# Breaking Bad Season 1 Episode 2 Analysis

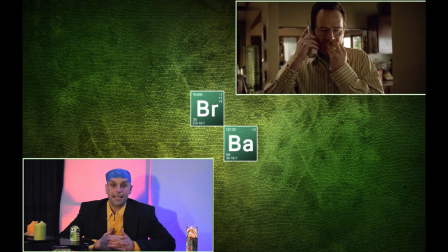Jesse tells Walt that one of the guys in the RV is still not dead, and Walt tells Jesse he will be there after school.
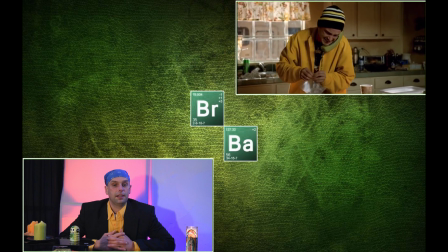All while keeping the ruse that the person on the other end of the phone is a telemarketer.
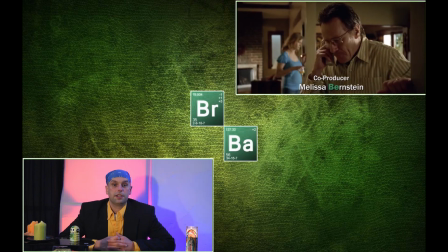Obviously, Skylar catches on, but she says nothing. The phone call ends and the two white boys leave for the day, as Walt and Skylar have a fun, uncomfortable kiss that was done very well in the doorway.
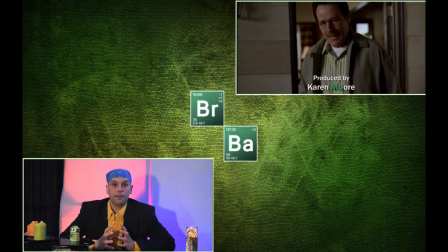Pulling off these awkward kisses can be very difficult for actors, but they did it very well.
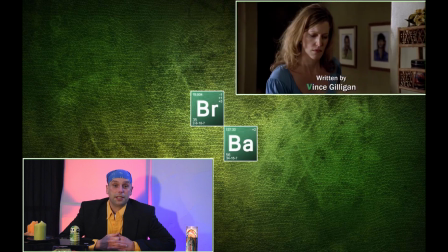The two guys do not even make it to the car before Skylar is checking caller ID and hits the redial button.
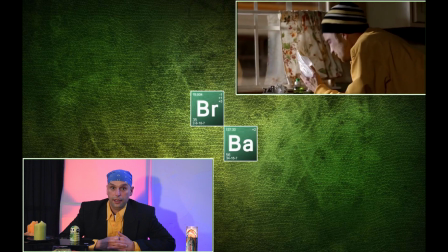Greeted by Jesse's colorful answering machine that does not give too much information about who he is.
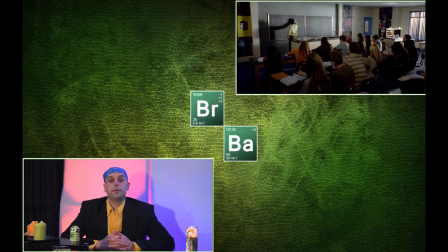Walt, now giving a nicely informative science lecture about chiral, hope I'm pronouncing that right.
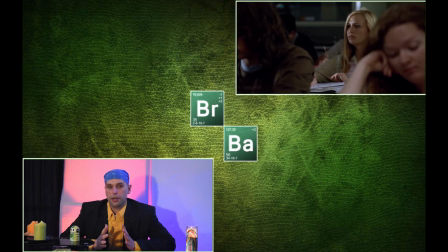This is an important thing because we hear Walt explaining how mirror images of organic compounds can exist and be opposite each other.
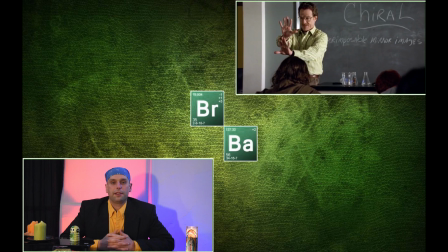He uses his hands as an example, right, left, active, inactive, good, bad, that they can look the same but not always behave in the same way.
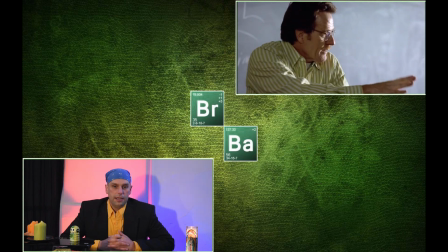This is what Walt is becoming, like a bizarro Walt, if you will. He's created two lives where he needs to look the same but not behave the same.
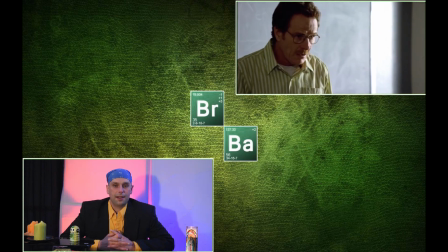When he mishears a student that he believes said murder, the weight of the situation comes crashing down on him.
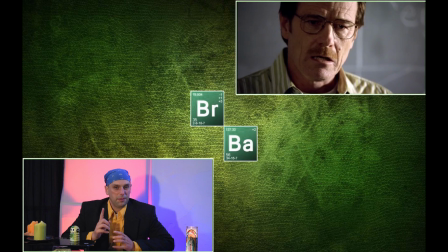The music starts in instantly, which is something we need to pay attention to when the music starts in this series.
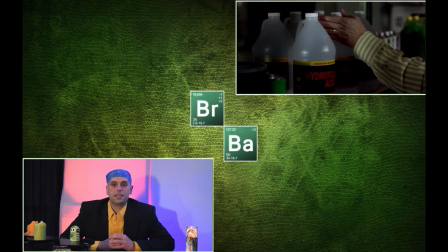And we see Walt opening a yellow gate to obtain 2 gallons of acid marked with a yellow accented label off of a green shelf.
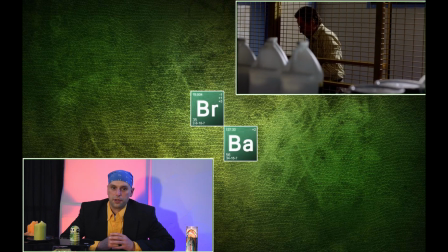Color is extremely important so far in these first 2 episodes. Meanwhile, Jesse is at home rifling through a junk drawer.
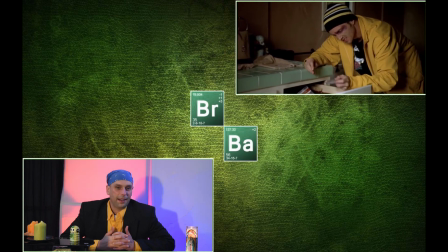Color scheme, again, driven home.
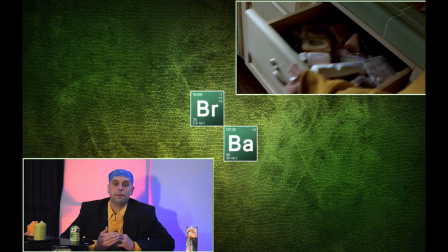The counter is green and Jesse is in almost all yellow as he pulls a compact of makeup out of the drawer and begins to put beige cream over his blackened eye,
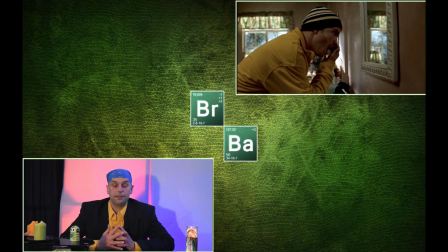which he received in the pilot.
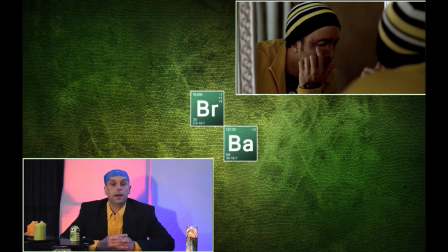It's almost as if to hide his true colors, but we all know when you hide who you are, bad things start to happen.
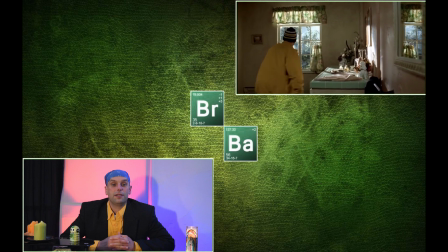We hear noise and learn that the RV's door is open. Yikes.
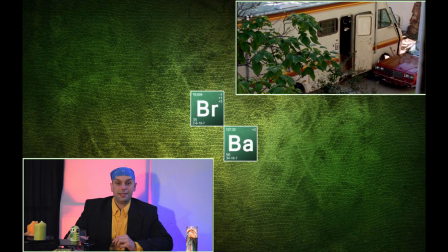We learn one of the bodies is missing and that Jesse has absolutely no clue how to apply makeup.
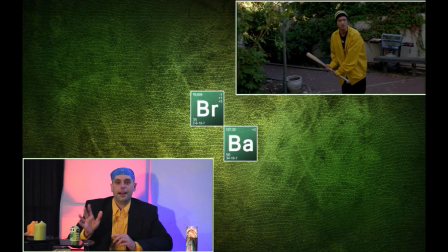This creates a nice, lighthearted moment in a very tense situation as he comes running out around the corner.
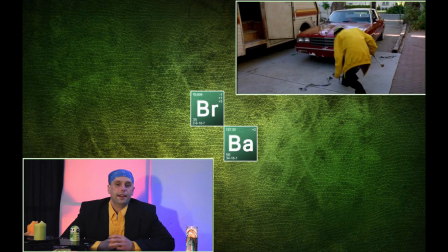The makeup is on horribly, his eyes are bulging, and we hear music. We see Walt's car.
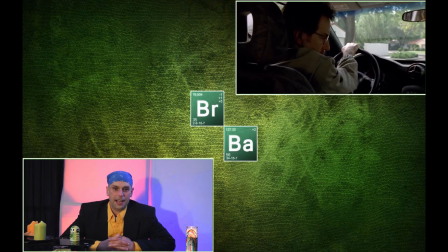Walt drives a Pontiac Aztek, and that vehicle is going to be an episode all on its own.
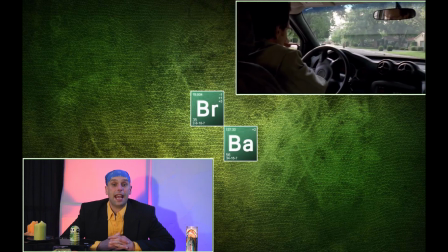It's very interesting. And he turns to the corner and he sees Crazy 8 stumbling down the road in a dirty yellow vest.
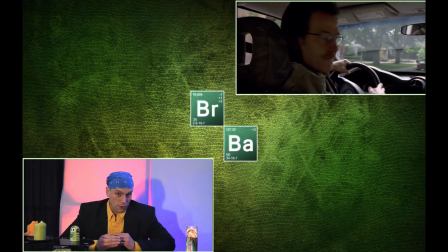I think it is safe to say yellow is the next level of bad to be broken. Crazy 8 recognizes Walt and he starts running.
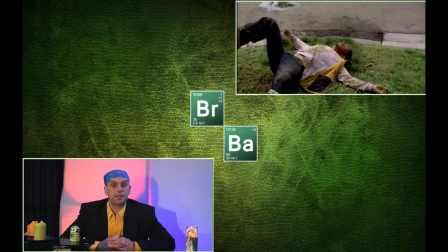Unfortunately, it's directly into a tree. Walt's clad in browns and beiges from head to toe, even matches his car at this point.
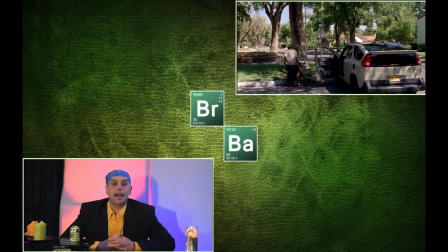He loads the young man up into the back and drives off.
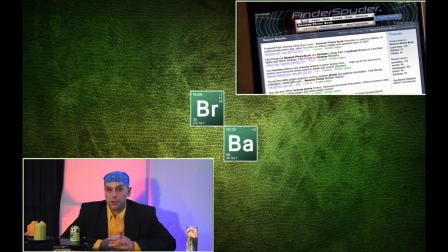Skylar is at home, and she's playing a little bit of Nancy Drew or Hardy Boys detective on the mysterious phone number.
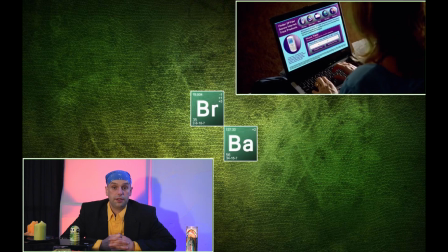And she does an internet search, and she finds out about Mr. Jesse Pinkman.
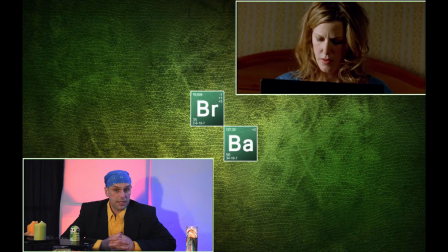She visits his website,
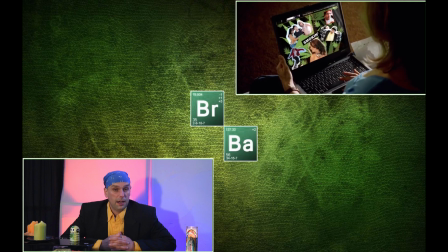and we become privy to the fact that Jesse might be a blue belt in Kung Fu in a band called Twathammer.
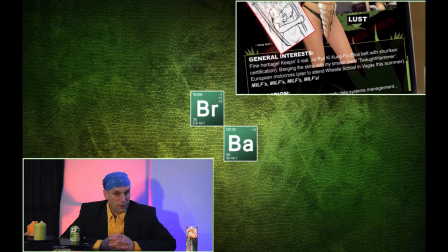He might do motocross, and he likes MILFs.
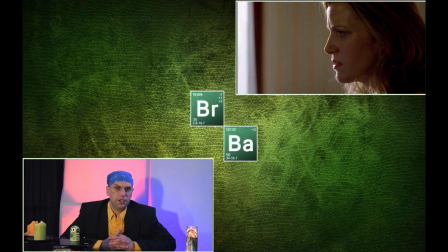The MILF thing I really feel is foreshadowing of somehow, because she mentions it quite clearly and repeats it.
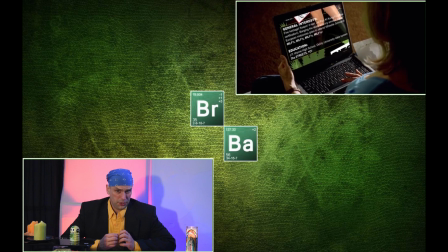What is really brought to our attention is how stupid Jesse is, as well as the DEA that was after him.
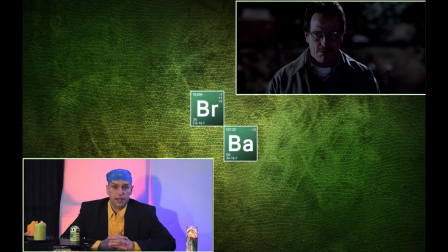In the pilot episode, the DEA mentioned they were clearly looking for a guy named Captain Cook.
That's not you?
The Captain is on his license plate and very definitely on his website.
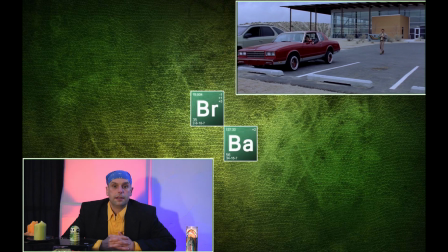The car is not too inconspicuous either. The site displays him smoking, doing all sorts of questionable behavior.